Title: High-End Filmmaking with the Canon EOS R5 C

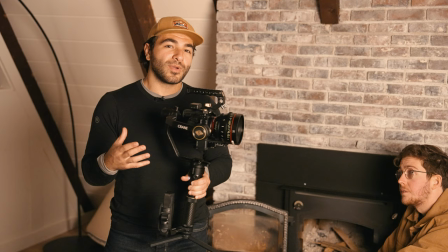4:22 All right, so we're back inside, and we have our character that just came in to light the fire, and we've set up some lights.
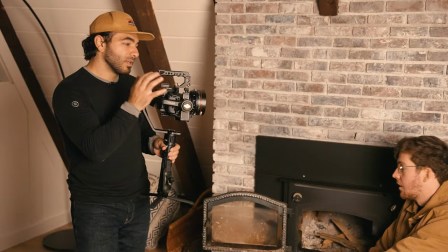4:28 And the lights are a little dark right now. We basically just have it as if a hallway light were to be lighting a bit of the scene before he goes and lights the fire,
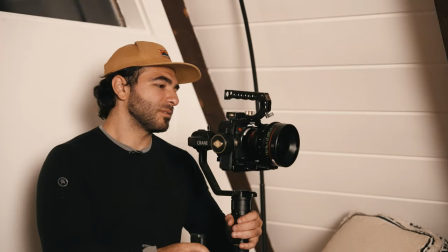4:37 and we'll add a little bit more lights as the scene progresses.
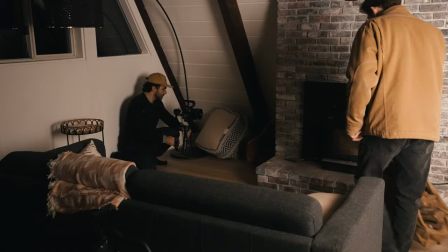4:41 So we're gonna do a sliding shot using the gimbal here away from the bricks to reveal the entire scene and him bringing in the wood that he just chopped outside.
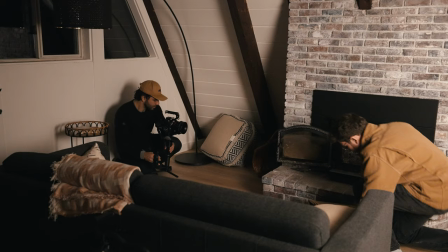4:49 So let's go ahead and do that.
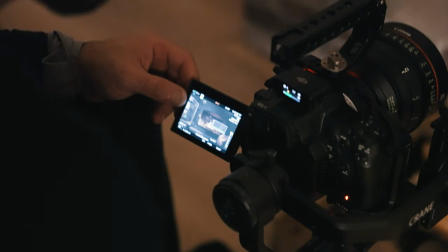4:54 Thank you.
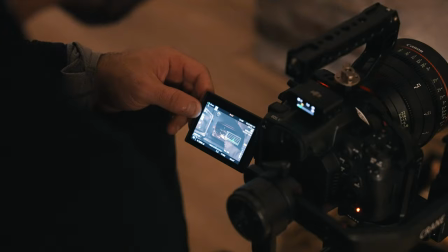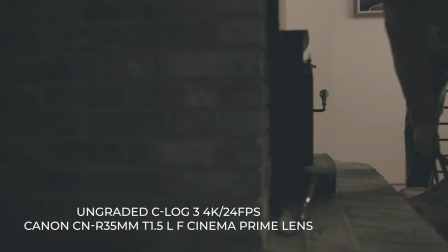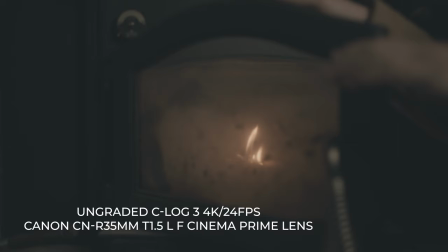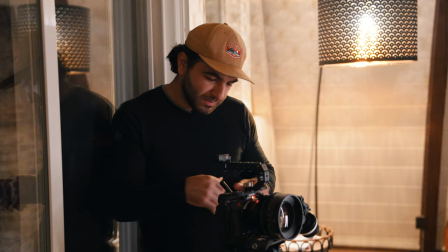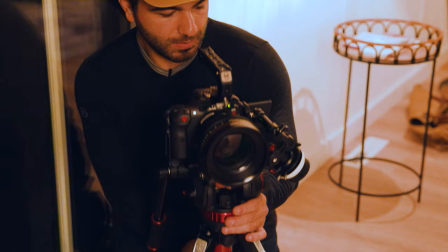5:21 Now I've got an 85 millimeter prime cine lens at T1.3,
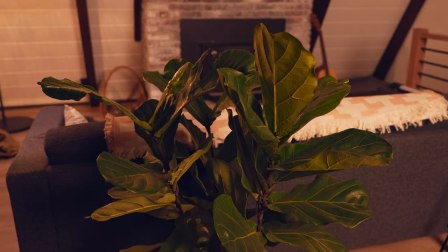5:26 and I'm gonna set up on some tripod sticks and then shoot through a plant that we found in the cabin as well for some foreground element for this scene, which is going to be a coffee sequence, because what cabin is complete without a coffee and a fire? So I'm really focusing on one shot here, and I'm keeping it locked off, mainly because if I shoot in 4K or even 8K, I have so much versatility and the ability to crop and make multiple shots out of one, which I plan to do in our final sequence.
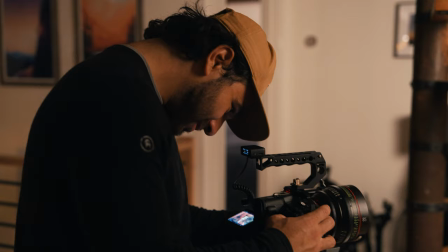5:57 I've just moved about 5 feet closer for a somewhat of a macro shot here in 4K
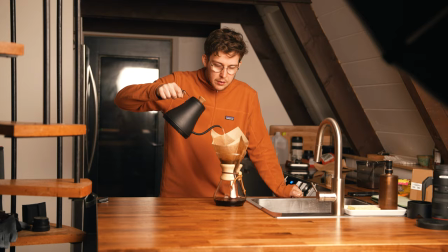6:03 120 because I have the S&Q mode on the R5 C going right now. The reason being is I wanted to focus in on the coffee dripping and get a nice close-up. It's almost like a macro shot,
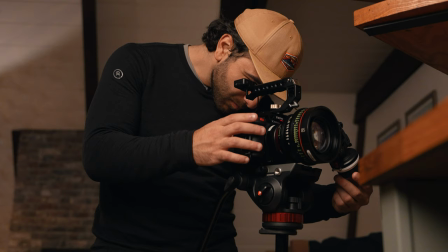6:13 and I've also opened up the aperture to T1.3, which really isolates the coffee dripping because the entire background is out of focus.
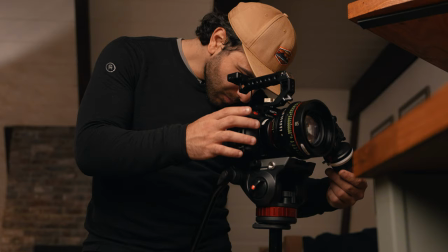6:20 All in all, this shot definitely helps to tell the story.
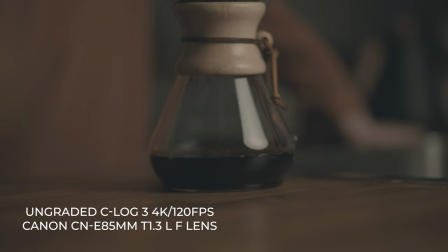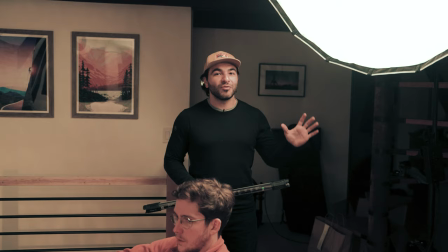6:31 All right, now I've got this massive softbox adding a backlight to our character,
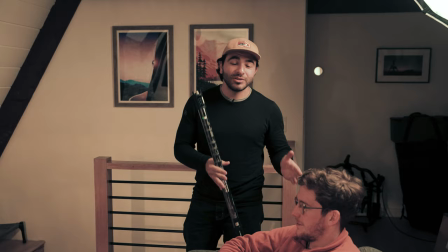6:36 making the scene so much more dramatic because he's a bit sad, and you'll find out why later on in this video.
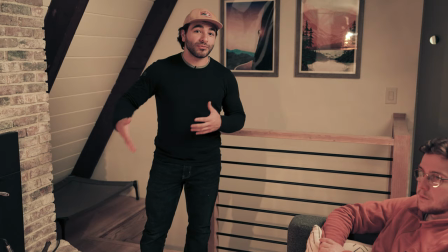6:42 And I've also got this Nanolite Pava tube that I'm gonna use here to fill in the bottom part of his face, really enhancing the effect of this fire.
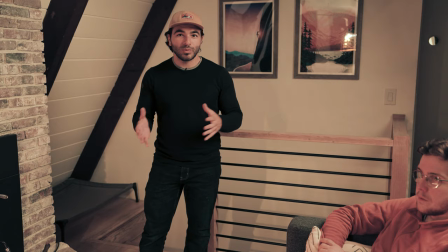6:51 Another fun way that you could play with these lights is adding the candle or fire effect to actually make that light fluctuate and make it more of a realistic fire effect.
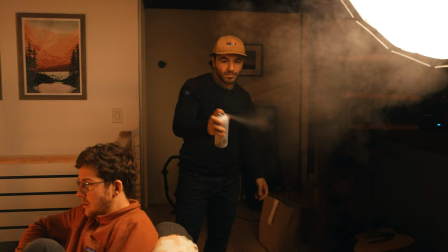6:59 So let's see what that looks like in camera. So I'm experimenting with some atmosphere in a can, which adds both dimension and depth to your scene.
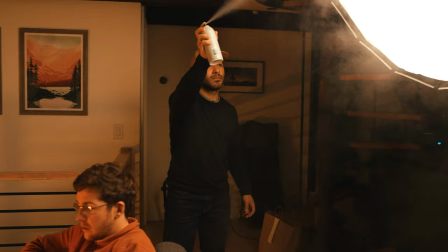7:08 Plus, it helps a lot with softening the highlights in your frame, and also pair that with the R5C and its amazing highlight roll-off, and you've got a perfect combo.
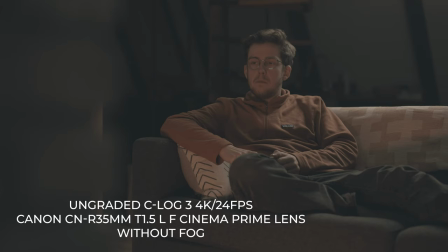7:17 So let's take a look at the difference between these two.
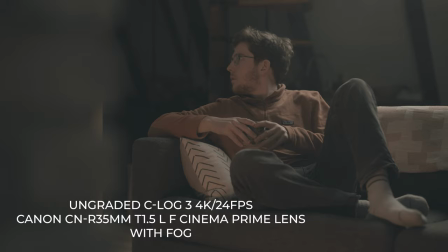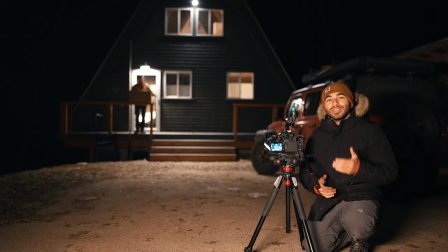For this last scene, our character hears the doorbell ring and is a little confused, kind of taken off guard because he doesn't know what could possibly be at the door. And of course, he gets to the door and it is a B&H package, which he's been moody this entire video.
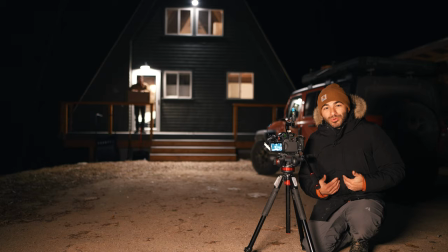7:43 So now this is the one thing that brings a smile to his face, which I'm sure many of you get that feeling too.
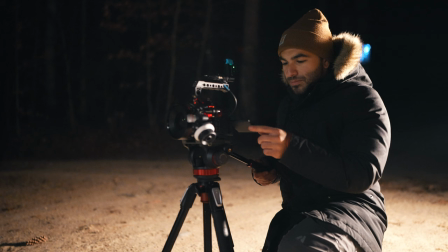7:49 I know I do. So for this scene, we're back on the 35 millimeter.
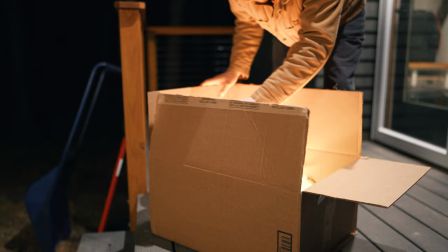7:53 We're gonna punch in again in a few minutes for a medium close-up, and then we'll throw a Pava tube inside the B&H package as if a warm glow is emitting from the package.
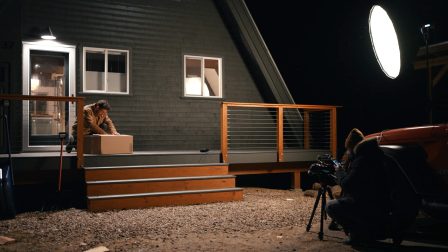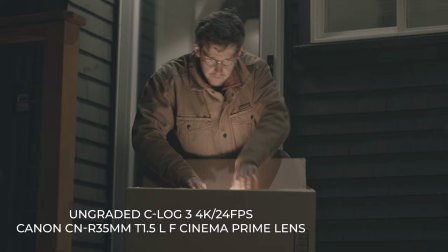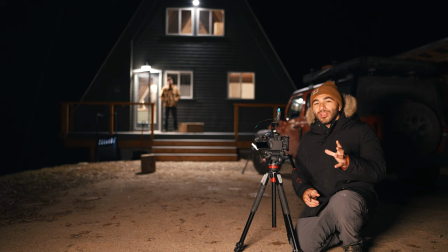8:16 All right, let us know in the comments below. Best comment wins here. What do you think was in the B&H box when the character opened it? I'm very curious to hear your answers. But this was our final scene, so now let's see what we captured so far on the R5C.